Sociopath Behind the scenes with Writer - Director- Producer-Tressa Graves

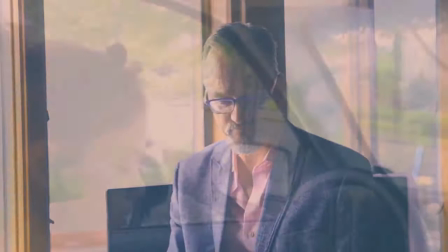4:07 So, Stig here, Sully, is being patient,
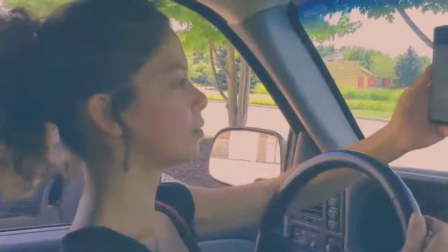4:15 talking to her, trying to help her get her career back on,
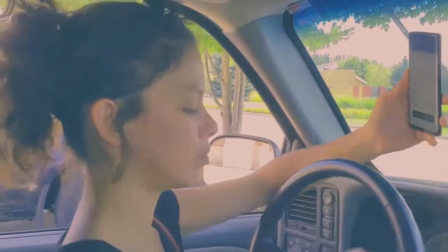4:20 you know, once you're back out on tour and everything, which is the same thing, you know,
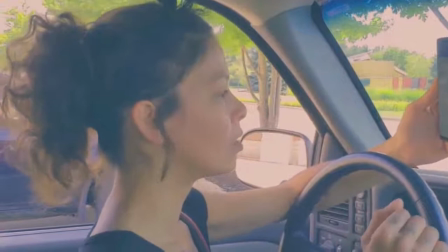4:25 basically I'm trying to do. Before the stalking started, I was going out doing book signs. I had Bud Light doing advertising and,
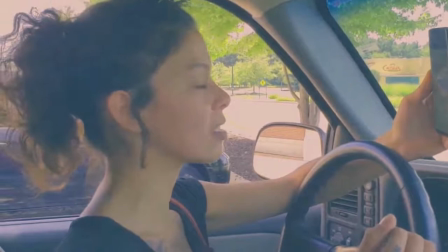4:33 you know, I was all up and down the East Coast I was going to Dick's Last Resort, all up and down the East Coast doing book signings.
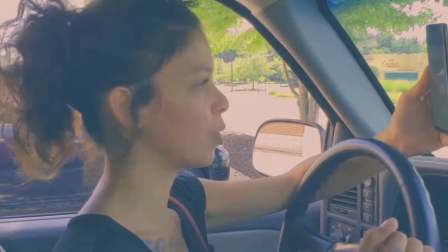4:41 I was getting very well-known, selling my books. I had a lot of new projects that I had coming out, and all that was just taken away from me overnight.
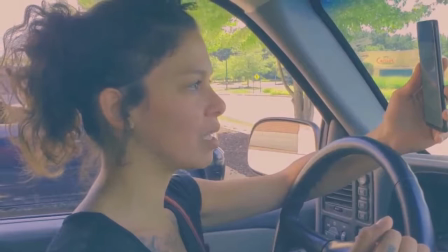4:52 This is Michelle here talking about the 686 messages she got,
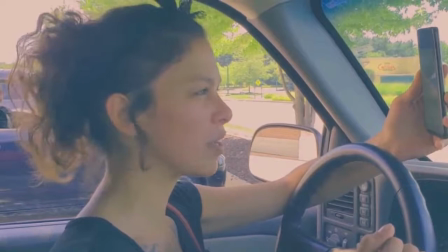4:59 the cat videos being sent to her, talking about she's breaking, talking about she has a 9mm.
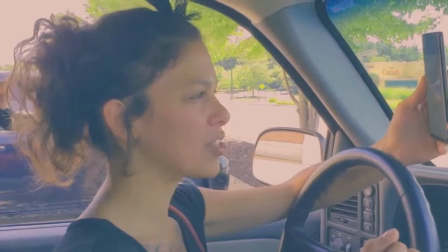5:07 I have a 9mm.
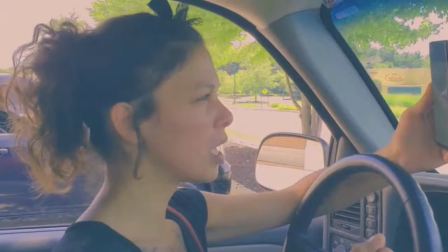5:10 It got to a point where you think, hey, if I just do myself in, maybe he'll leave me and my family alone.
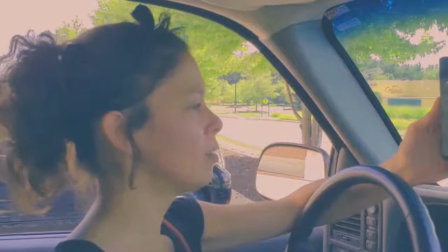5:17 She talks about him doxing, which is what my stalker did, doxed me on porn sites.
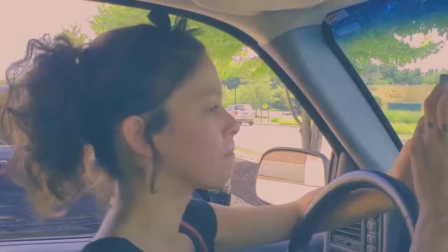5:23 I actually had people come up to my house. He'll say it's not true, but it is true. I have, you know, my police reports and stuff.
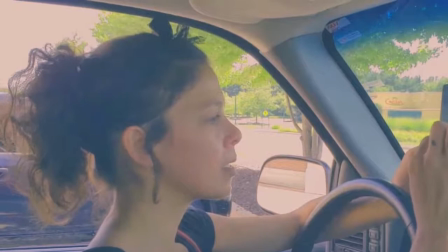5:31 And then over here you have Mike and Gary sitting next to her.
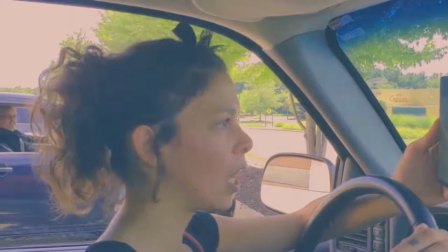5:38 That's what stalkers do. They follow you. And Michelle is oblivious to them being there,
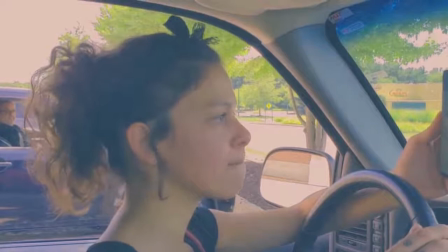5:44 which is what I always thought would probably happen because you get so caught up in certain things that your awareness, I guess,
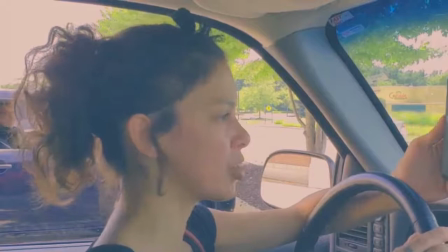5:52 kind of drops. And with her here explaining what, you know, she's going through and everything.
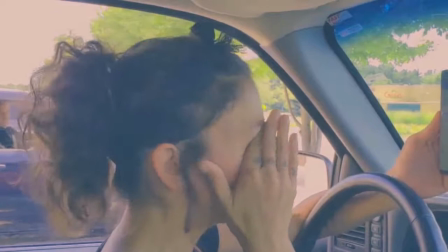6:01 That's where her mind is right now. She's documenting it.
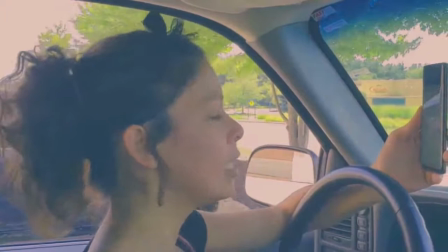6:06 I had it where she documented it because I had the police tell me to document everything and do a true crime novel on it.
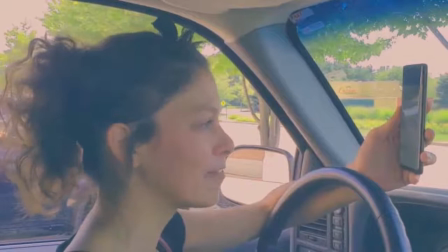6:15 And that's exactly what I'm going to do once my police case is closed.
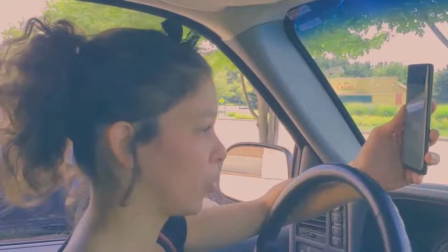6:22 A lot of people say five years. That's a long time. Well, there's a lot that's been going on and still going on to this day
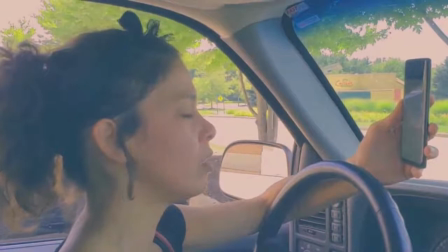6:31 with the stalking eyes I've been enduring.
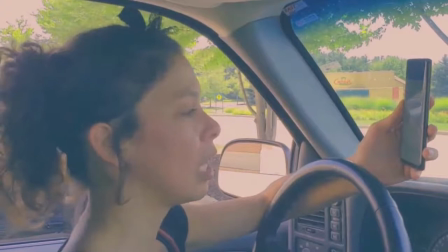6:38 So this was an emotional scene. It was hard to write.
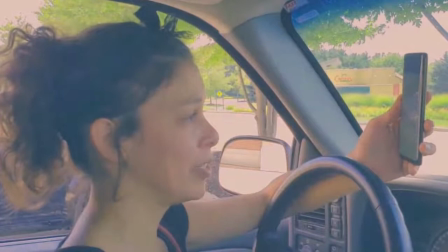6:43 I actually wasn't here whenever they filmed this I was back at Woodnote Cabin.
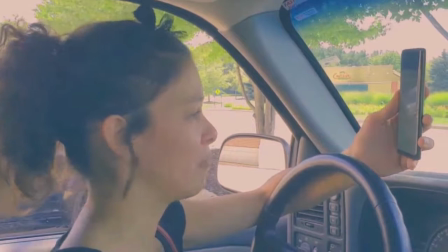6:48 I was sick Really bad when I went to go film this come to find out I've had a lot of health problems fibromyalgia from
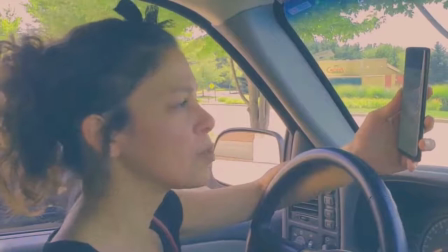6:59 The stalking And now it's kind of odd because I kind of walk with the cane Like Ashley really walks with
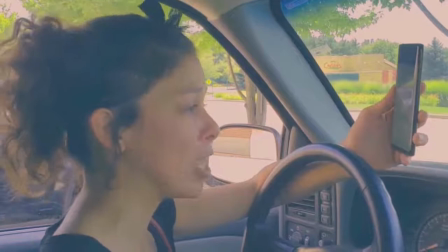7:07 the cane And Ashley was the perfect actress Because
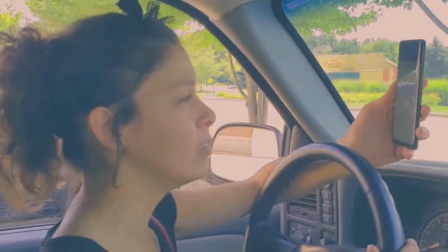7:12 she is going through what I went through Except her
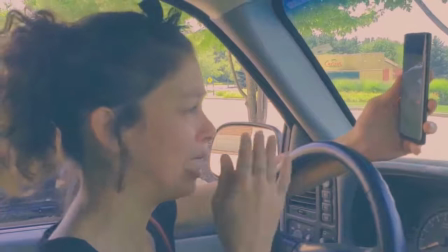7:16 attacker actually got to her Beat her so bad that she walks with the cane
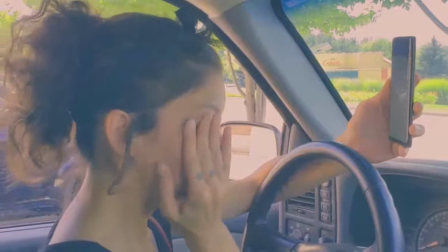7:21 Mine is stress and psychological abuse I guess you'd say caught up with me,
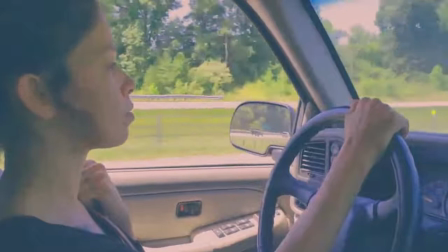7:30 and, uh, yeah, as a result, I have fibromyalgia, but, uh, this scene here, I had to cut,
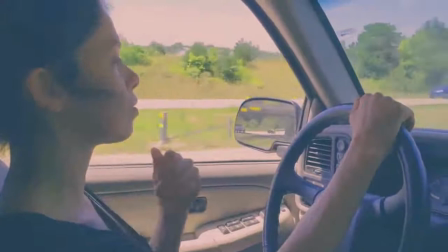7:40 uh, Stieg wanted this scene cut, he said it was too long, I had it longer, because I thought Ashley driving,
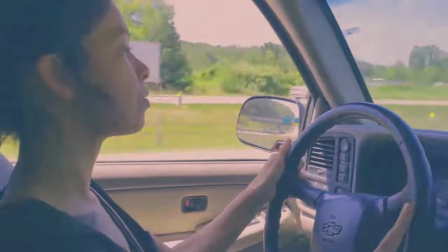7:48 thinking, and the song I had playing here, that I have playing here, really fits, I think, what
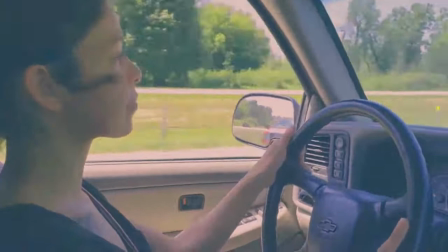7:57 what I was thinking and probably what Ashley was thinking as well whenever you're all alone
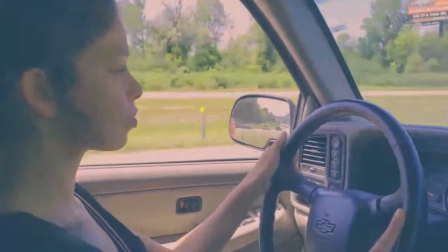8:07 and with her being a singer and it says, can you hear my voice?